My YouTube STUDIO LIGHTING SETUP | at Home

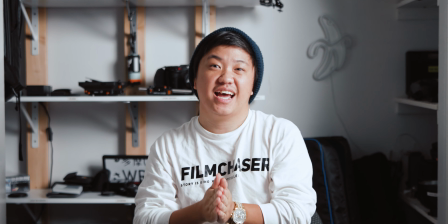Hey everyone, it's Sam. So today I'm going to be showing you guys how I went from this setup to this.
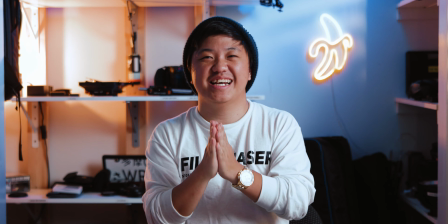Yes guys, today we are talking about lighting.
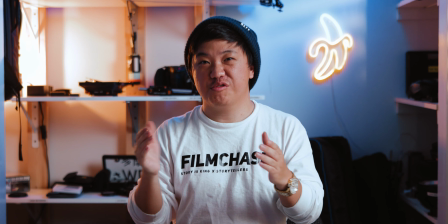How to light up your studio, your room, and we're going to show you guys how we did it with ours.
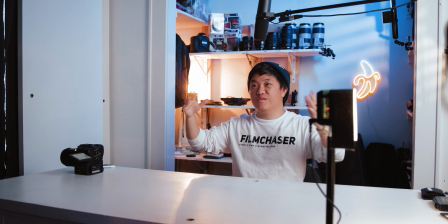So as you guys can see in the studio, we already have everything pretty much set up for our lighting.
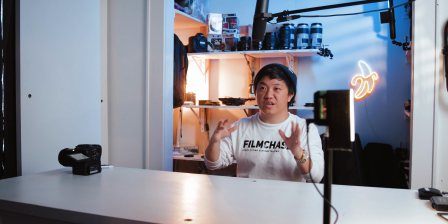And so I'm pretty sure we'll probably do like a wide shot or something so you guys can see.
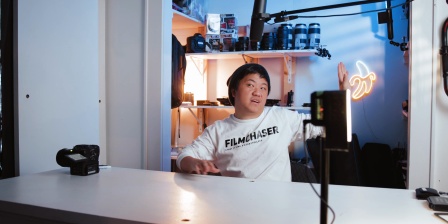But yeah, we do have our key light, our practical light with our hair light, and a cool little window effect happening right over here.
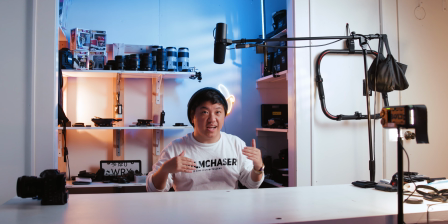This is pretty much our setup for here at this location over here.
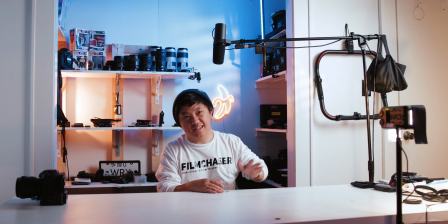But yeah, guys, let me talk to you a little bit about these lights. To kind of get started, we're going to start off with the key light.
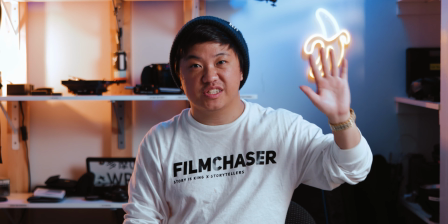So your key light is the light that's going to be shining pretty much at a 45 degree angle from you.
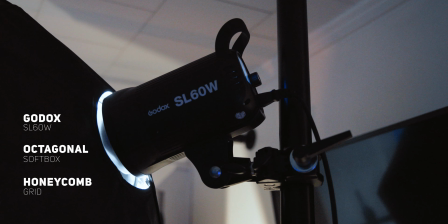And mine is the Godox SL60W.
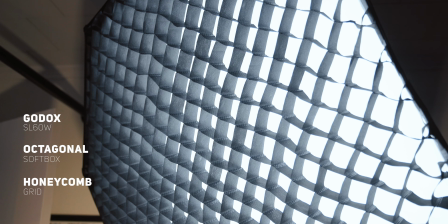And it has the octagon kind of like softbox around it with the honeycomb grid.
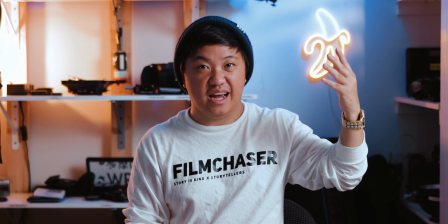And like I said, with that key light, it's pretty close to me.
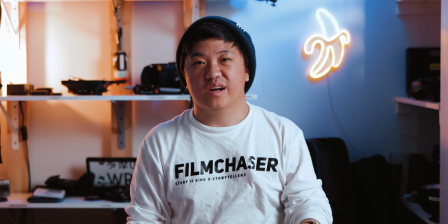You want your key light to be close to you. Okay, so that's at a 45 degree angle.
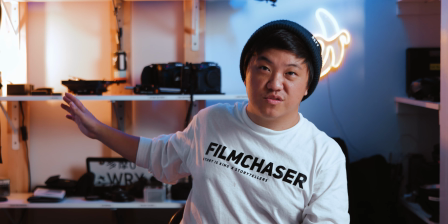And then from that, I have a practical light behind that, pretty much opposite from my key light.
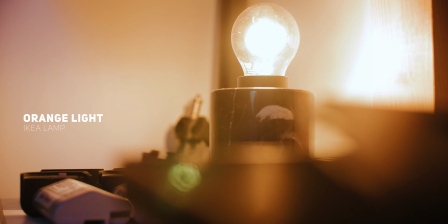And I'm pretty much just lighting this up with an orange lamp that I got from Ikea. So that's pretty much what I'm doing there.
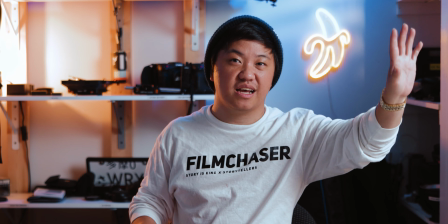Right, so I usually like to keep my key light at a 45 degree angle, whether on the left or right.
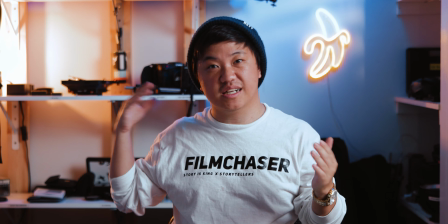And then from there, the opposite side, I like to keep a practical light.
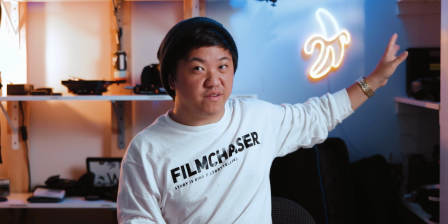And then a hair light, which is this blue kind of light coming right here, is on a Yungon light bar.
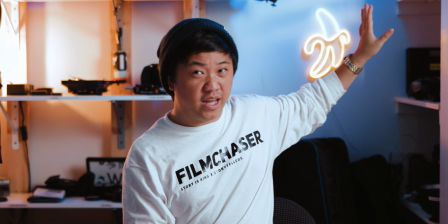That's I think like about 4 inches. And all I have is clamped on my shelf.
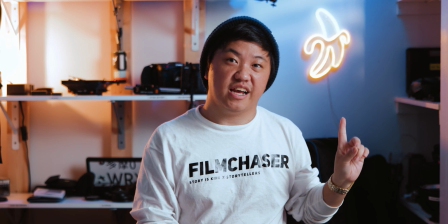So that is pretty much my hair light. And then if you notice, I have my banana right here too, and that's just adding a little bit more light.
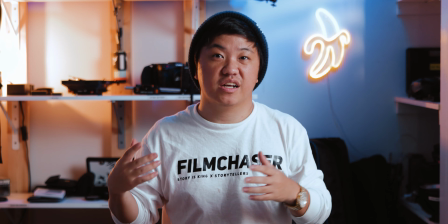And with the practical light and that hair light, it really just helps to kind of illuminate the background and kind of help separate me from the background,
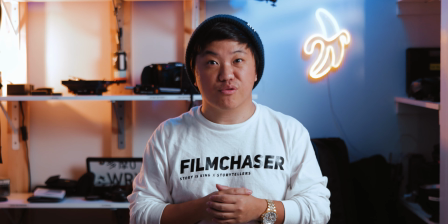because without these lights, you know, pretty much it would look really,
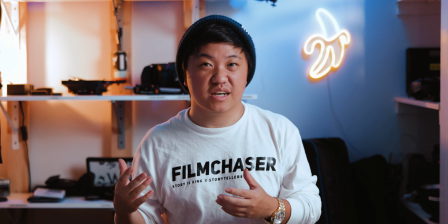really dark, and you know, it'd be really hard to see everything, where it looks like this.
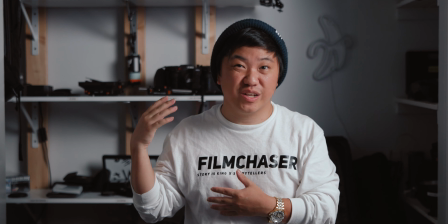So right now the background isn't being lit really well. I'm kind of blending in.
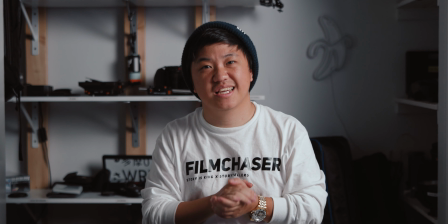Obviously I'm wearing a white shirt and the white in the background, so I'm kind of blending in with everything, and there's really not any depth into my footage right here.
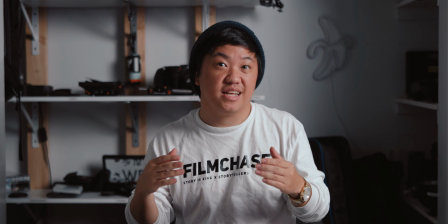So when we add all these lights back on,
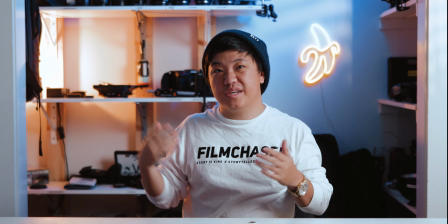you can see now that there's a big difference, and you know, I'm kind of separated from my background a little bit.
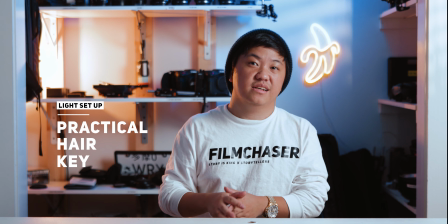But yeah guys, so again, my practical light from Ikea.
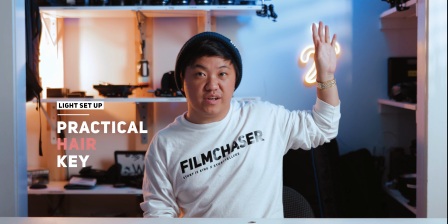I have just some small little neon sign with a blue little hair light using the Yungon light bars.
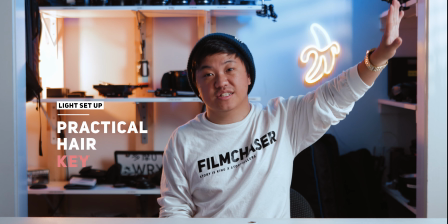That's about 4 inches. My key light is the Godox SL60W.
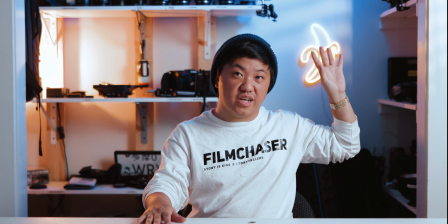And then the best thing is, if you notice where the hair light and everything is at, you see these kind of yellow streaks coming through.
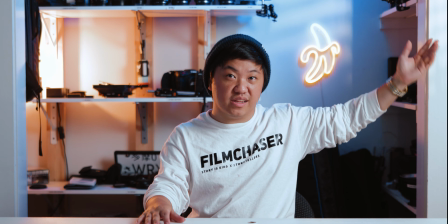And that's actually my window right over here with the light coming through. No, I'm just joking.
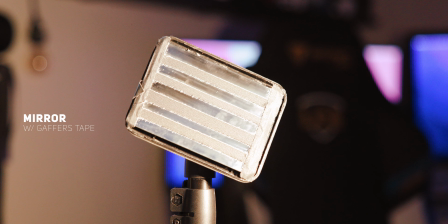Okay. Actually, so we have a mirror right over here along with a torchlight,
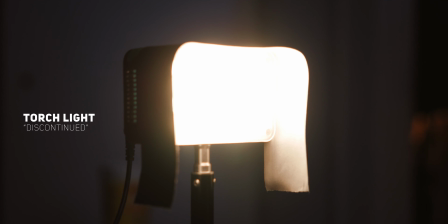and that torchlight is actually shining into the mirror.
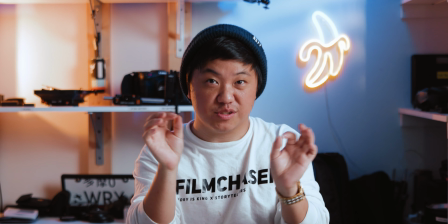And on the mirror, we actually have gaffers taped up some portion of the mirror to where that it actually has this effect.
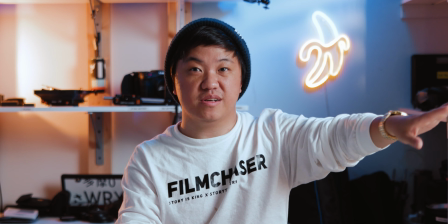And now I'm just shining the light right into the mirror, and then the mirror is being reflected right onto my backdrop.
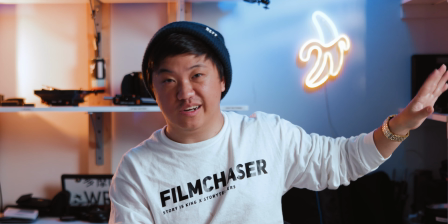And it gives that illusion that there's a window right over here where the sun is coming through, when really my door is right over here.
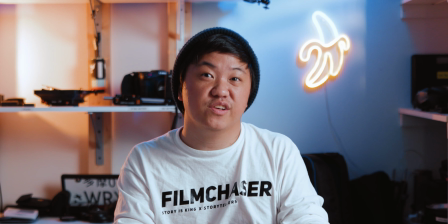But yeah, so that's pretty much a small little effect that you can do to really just add a little spice, I guess,
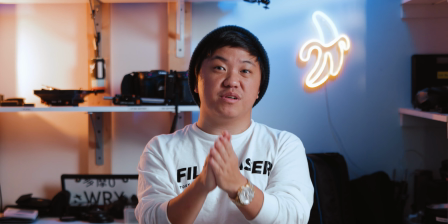to your lighting. But yeah, so that's pretty much what I do when it comes to lighting up my studio. So guys, like I said, I will put in the description below a list of all of the equipment that I've used to actually set this up. If you guys want to go check it out, go do that. If you guys want to, please like and subscribe to us. It would mean a whole lot to me.